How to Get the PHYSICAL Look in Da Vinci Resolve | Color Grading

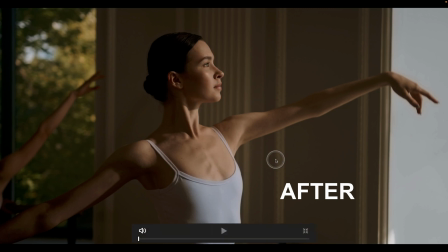before, after, you can see it's just a little pop in the highlights here, before, after, there we go.
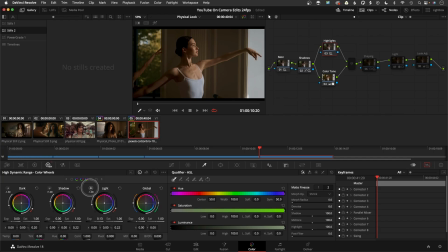And if you want to see what exact portion that was, it was this section here of the image. If I just hold down, it'll show you what areas I kind of before, after, raise the exposure just a touch.
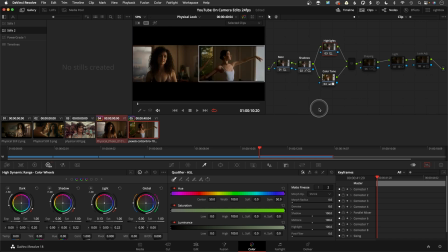And if we compare it to this one here, you can see that they're sort of getting a little bit closer.
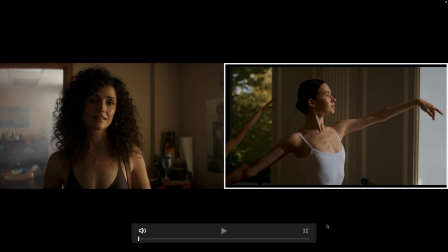We're not completely done with it yet, but you can see that it's heading in that direction.
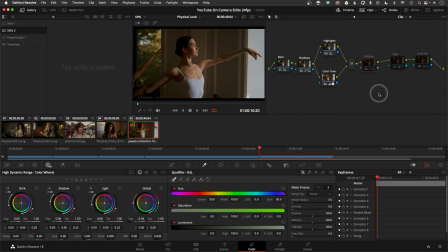Okay, and then from there, I went and just added a little bit of shaping to it because I wanted her to be the focus. And that was just with a very basic vignette here in the windows. Adjusted it, inverted, and then this portion on the outside, I darkened it.
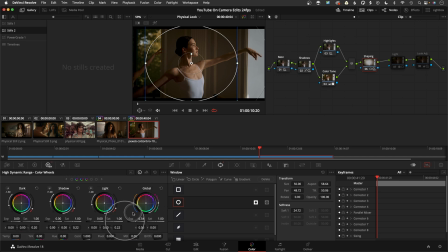by going into the just overall exposure and lower the overall exposure there. And then from here, what I did is was one of the heavier adjustments. I simply created a window here on the left part of the image, and I did the OFX plugin called Glow,
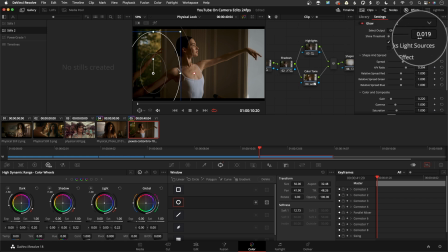and I made an adjustment to the shine threshold and the spread to create this look, because I wanted to kind of give it this kind of soft, and let me go to full screen again,
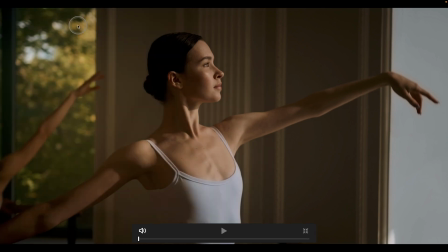before, after, because I wanted to give the highlights here, especially in the window, this kind of glowy kind of 1980s California look to it.
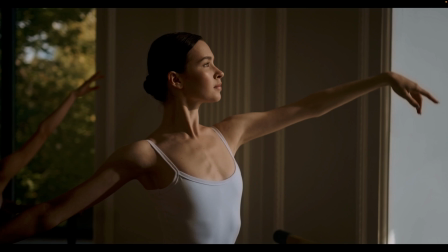And rather than this dark pit on the left side, I just applied the glow,
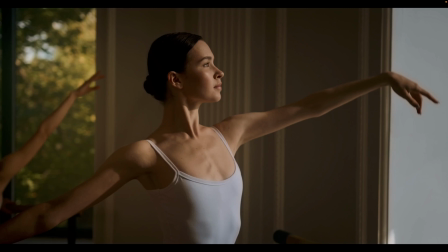made the adjustments to give the overall image this kind of softer sunlight look to it.
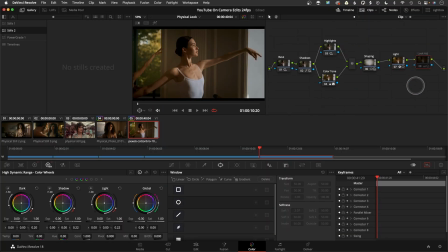At the end, it was pretty easy.
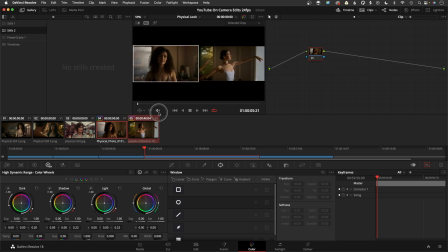I just kind of looked at the two, compared them, and I applied an overall looks adjustment
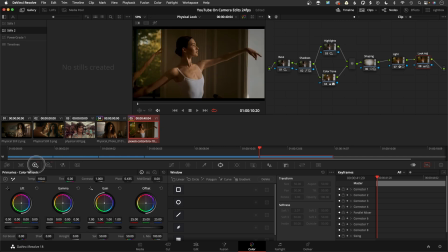before, after, and that was a very easy going into the basic color wheels, the primary color wheels. I warmed up the shot a touch overall, and then I brought down the overall exposure,
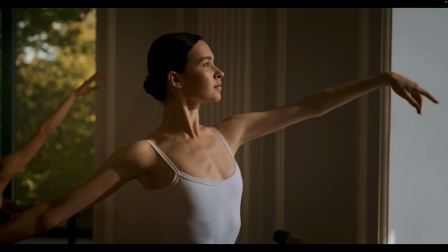and then the combination of those two brings us from here to here.
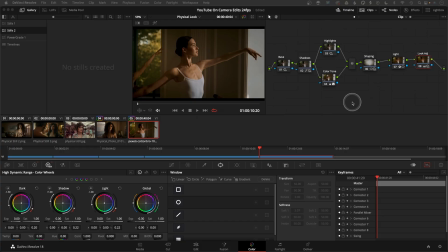Before, after, and again, you can see that overall, we start off here, and now we're here through these different nodes. And if I compare the two, you can see how they are close.
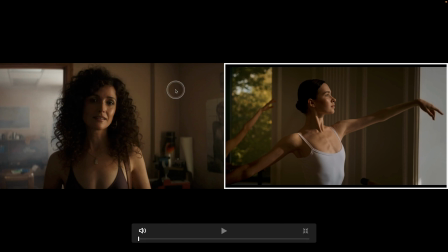It'll always be nearly impossible to have two shots look identical unless they're shot on the same lenses, same gear, same lighting setup, all that stuff, of course. But with this being a totally different shot, that's actually a pretty compressed shot, I think it came out pretty well.
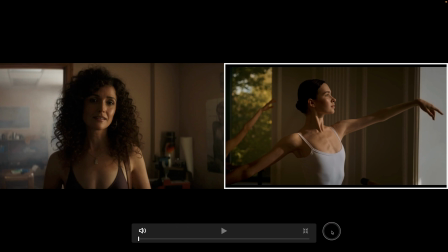So there you go. From the show physical, a warmer, kind of softer sunlight California style look. So hopefully that was helpful. If you have any questions, ask in the comments, like, subscribe, and I'll see y'all later.